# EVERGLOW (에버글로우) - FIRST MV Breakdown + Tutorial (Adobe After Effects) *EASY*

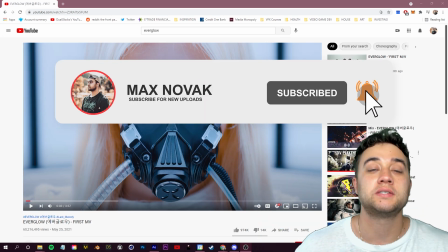4s
What's going on, guys? Welcome back to the channel. Today we have another community requested music video that we're going to be breaking down and give you guys some step-by-step tutorials on.
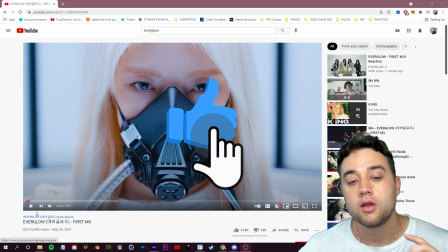13s
So this video is Everglow first music video.
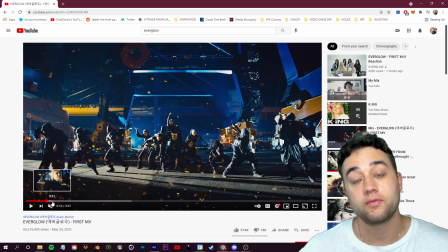16s
I really don't know much about K-pop, but I do appreciate whenever music videos and music video directors use VFX in a very clever way.
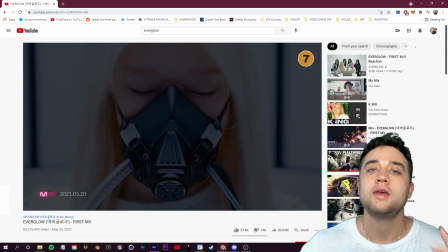24s
I love it in this dance music video sense. So let's go through here, talk about some things you guys can learn from this. It's best played with the music so you can get a feel with how these are relating to the audio.
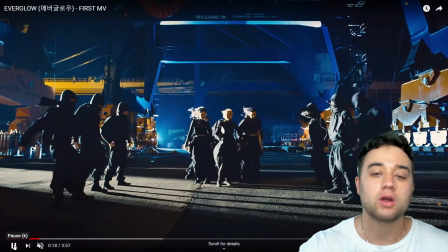33s
Obviously I can't play it for copyright reasons, but you have these sparks, you have these lightning flashes, a lot of different cuts.
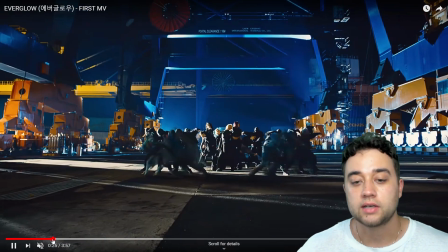39s
So this effect here is something that I really want to cover, this kind of jump cut where they come closer to the camera.
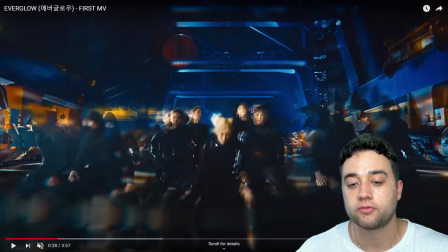44s
And then you have this really interesting effect here where you have some separation from the subjects in the front here, as well as the background.
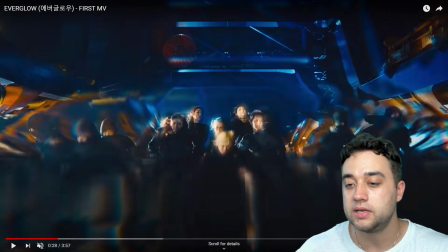51s
They even have a little bit of this cool RGB distortion that kind of ripples up,
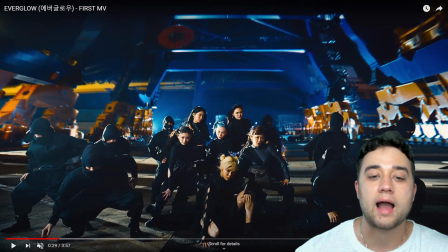55s
and you see the full ripple go all the way through in the background as the subjects in the foreground are staying the same.
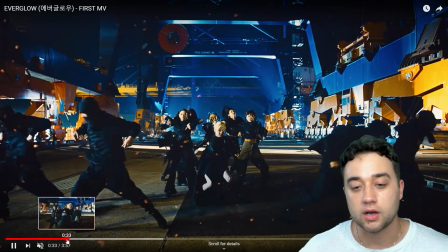61s
So we'll talk about how to do something like that. We'll talk about some of these different 3D elements.
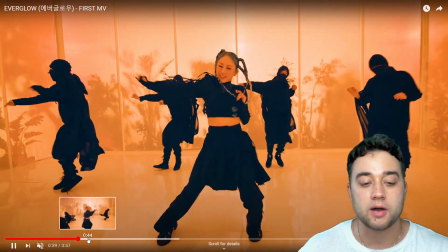65s
They use a lot of smoke, sparks, like I was saying. The last thing I really want to talk about before we do get into the tutorial is how they use motion in this,
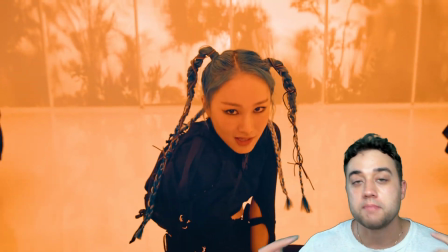72s
and it's a very important thing with video editing and making your music videos flow, especially for something like this.
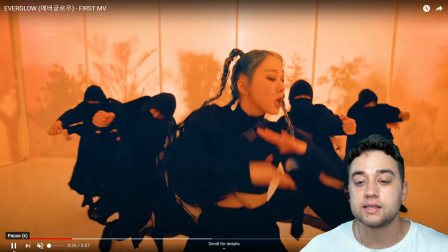78s
They use a variety of different shots. I think that's the key to making a video not look stale.
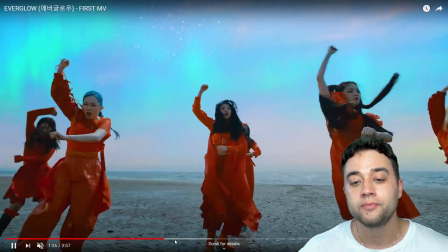82s
So you have a lot of this handheld, shaky, in your face, but then as you go through, you also have these drone shots, which are a lot more still, so you have a nice mix.
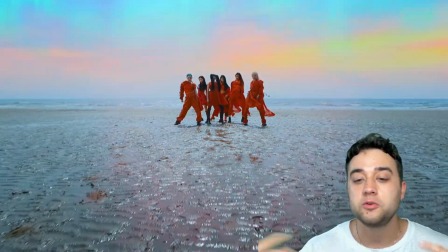91s
Whenever the song is ramping up, you can go in with this handheld like that, and whenever you want to have a nice little pause, you can slow down the shots, get some drone stuff,
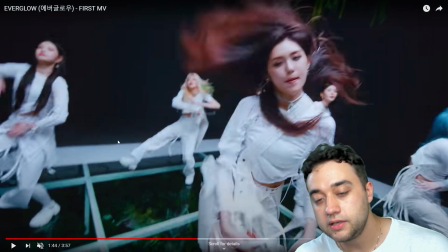98s
put your camera on a stabilizer. So it's good to get a nice mix. Also, a lot of these little transitions, these are all just in-camera transitions.
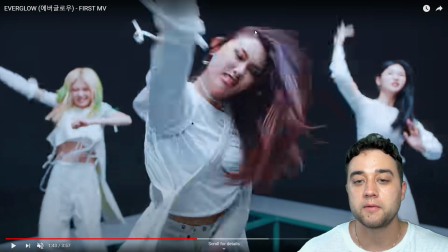105s
So like I said, they're shooting it handheld. You're able to make that quick little cut right here.
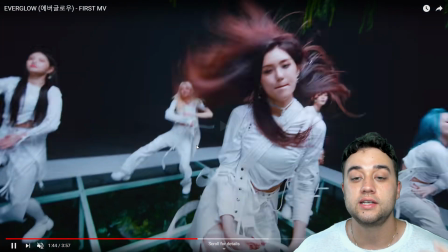109s
Here's where the scene switches, and just use that natural velocity that's in the scene to give you that little in-camera transition.
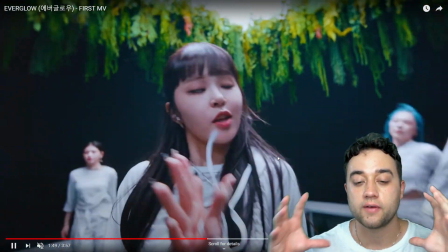115s
So very easy. Also, one other little camera thing, if you want this sort of look where it's very in your face and jumpy, you want to shoot your shots at a fast shutter speed.
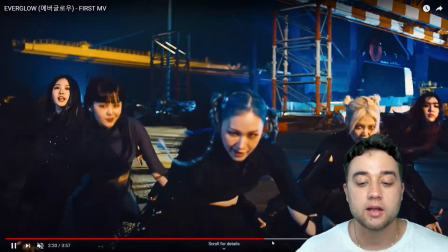123s
That way there's not a lot of motion blur. All right, so let's get into Adobe After Effects. We're going to talk about some of the lighting. We're going to talk about some of the other things that we are breaking down and mentioning.
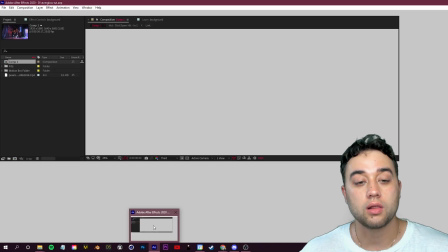132s
So we're going to pop in here. If you guys would like to follow along, the footage that I'm using is from pexels.com.
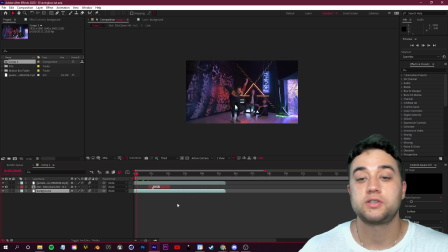137s
So there will be a link down below. And let me just show you a little example of the first thing we're going to do where we're isolating that background and the subject. So here's this. Also, sorry if I look sweaty and hot. My air conditioning isn't working while I'm recording this, so bear with me if I look like I'm in a swamp.
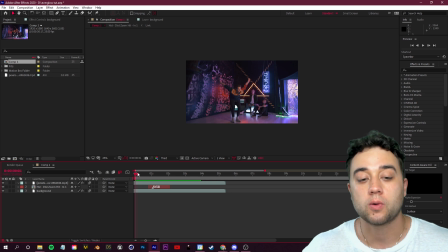152s
I'm going to take some breaks. All right, guys, so let's first start by showing you how to create this background distorted removal effect. So we're going to go and create a new composition here. I'm going to go and drag in my footage here, and I'm gonna make a cut at the exact moment where I want all of this background crazy distortion to happen.
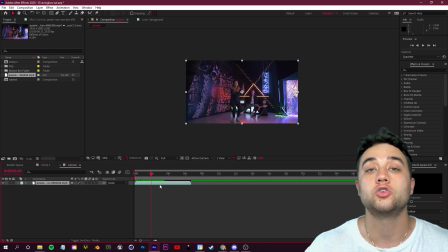169s
So right when he starts to jump, I'm gonna go ahead and click Control-Shift-D on my keyboard to split that layer.
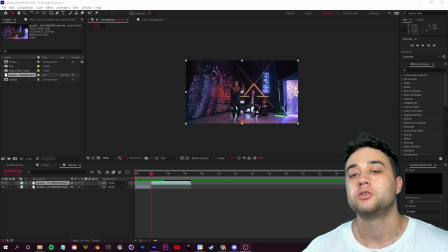175s
The next what I'm gonna do is rotoscope out my footage so that I'm isolating my subject here.
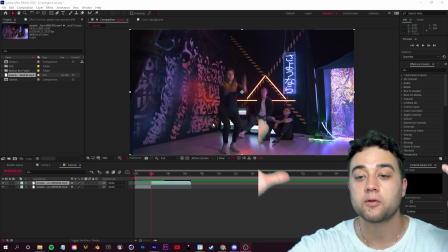181s
So he's gonna be in the front while all this background craziness is going on behind him. So to do that, all you need to do is double click on your layer here until you are in the actual layer and not the composition.
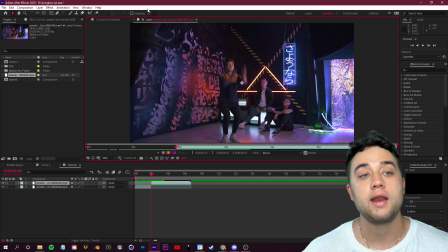192s
So up here it should say layer. Once you're in a layer, go ahead and grab your roto brush tool up here in the top left. And what you want to do is with this green brush, you just want to click and draw in the general area of your subject.
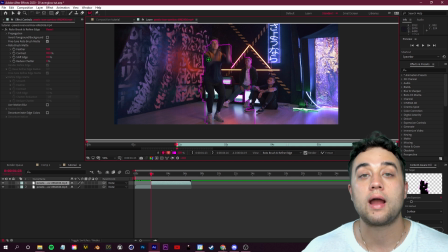202s
So just like that. So you want to get this purple line around your subject. As you can see, it's all messed up here. So I'm going to hold down Alt on my keyboard. That'll turn my brush to red. And then with the red brush, you can go ahead and just cut away any parts of this purple line that you don't want.
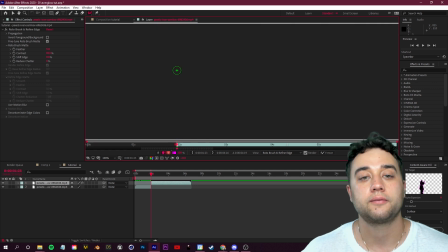216s
So I'm going to keep kind of sculpting that around the area that I like. I'm also going to bump up over here the feather in my effect controls just by a tiny bit.
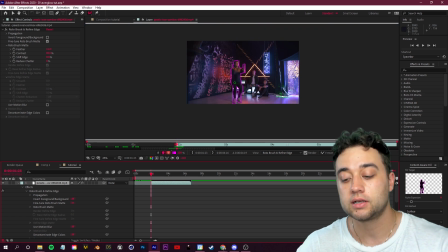224s
All right, so once you have your first frame traced here, all you need to do is click page down on your keyboard to move to the next frame.
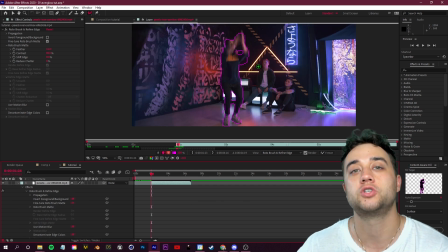230s
If you see anything that needs fixing, just go ahead and make that little adjustment using either your green brush or your red brush.
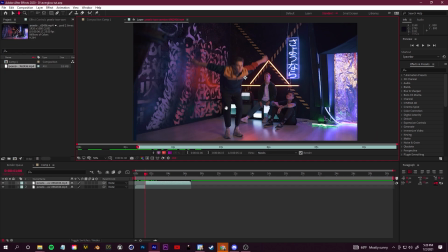236s
Do that for as many frames as you'd like here. So go along, I'm going to show you a little time lapse of me going through those steps.
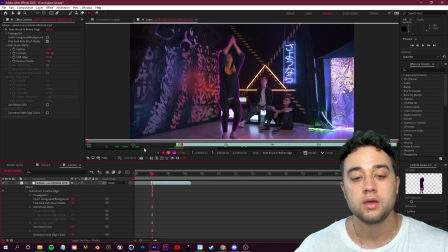245s
All right, guys, so once you've gone in and made your masking adjustments, all you need to do is adjust this little gray bar here for as long as you need it to be.